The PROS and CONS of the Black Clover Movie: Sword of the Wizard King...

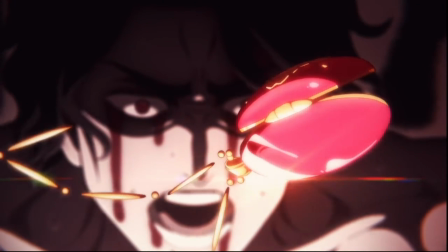242s
I love the scene where his necklace sort of reveals a memory from his past,
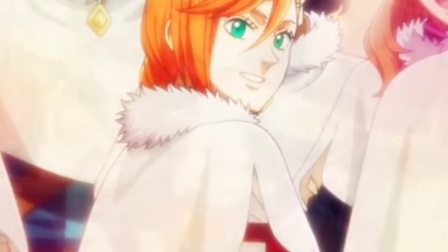247s
seeing his old wizard friends and it's like what Julia said towards the end he
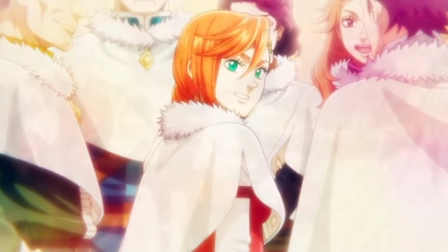251s
was a kind-hearted man just like Asta when he was younger before the dark days.
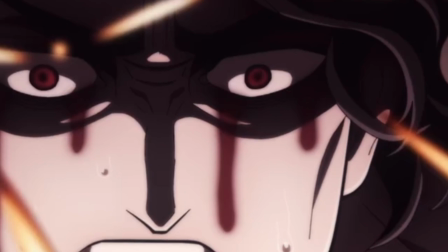256s
It just shows you dude that even though he became this highly respected wizard king it wasn't all sunshine and rainbows.
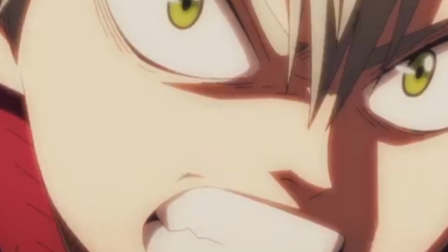263s
It's a great learning lesson for Asta to show him that even if he does reach his goal in the end he's still got a lot of obstacles to overcome.
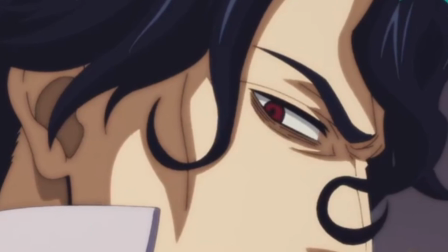271s
So in a way Conrad is sort of like a future version of what Asta's life could be like if he became the wizard king.
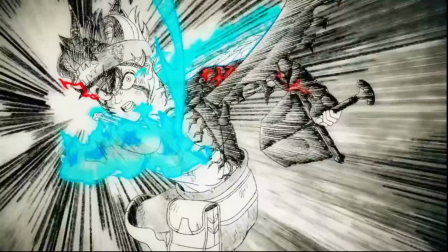277s
I like how the action sequences and the visuals also correlate to how certain characters are feeling.
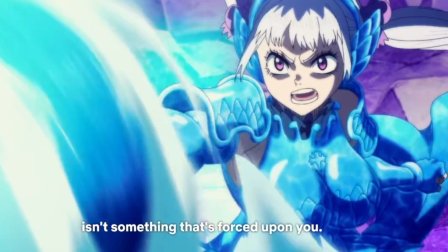283s
With Noelle's battle with Edward, her emotions get heightened just like Edward's and the animation is so sporadic and crazy.
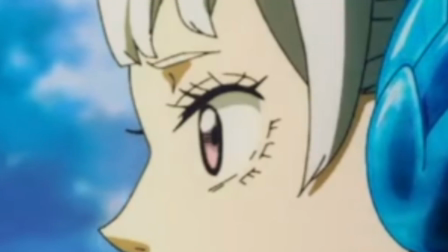290s
But then she calms down just like Edward and she's trying to look into his heart and try and find the good in him.
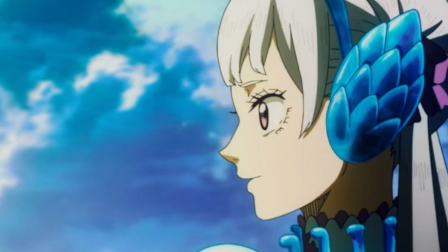296s
The entire background scenery changes to a really relaxing blue sky and she He even tries to save him when he starts to fade away.
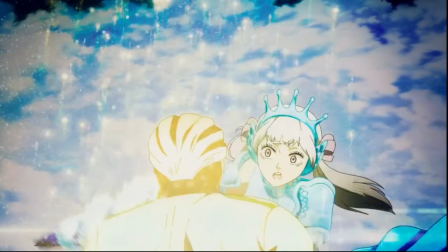303s
I really love those simple touches to this story.
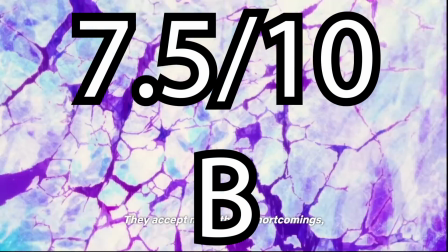307s
I think I'll give this a 7.5 out of 10 and a B. Tell me in the comments down below, what did you guys think of this movie?
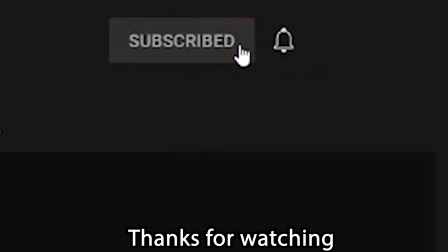314s
Did you like it? Did you hate it? Like this video, subscribe for more anime reactions, reviews, comparisons, breakdowns, rankings, and more.
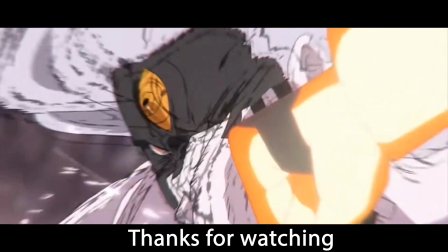320s
But thank you for watching and as always, I borrowed you the views on the art.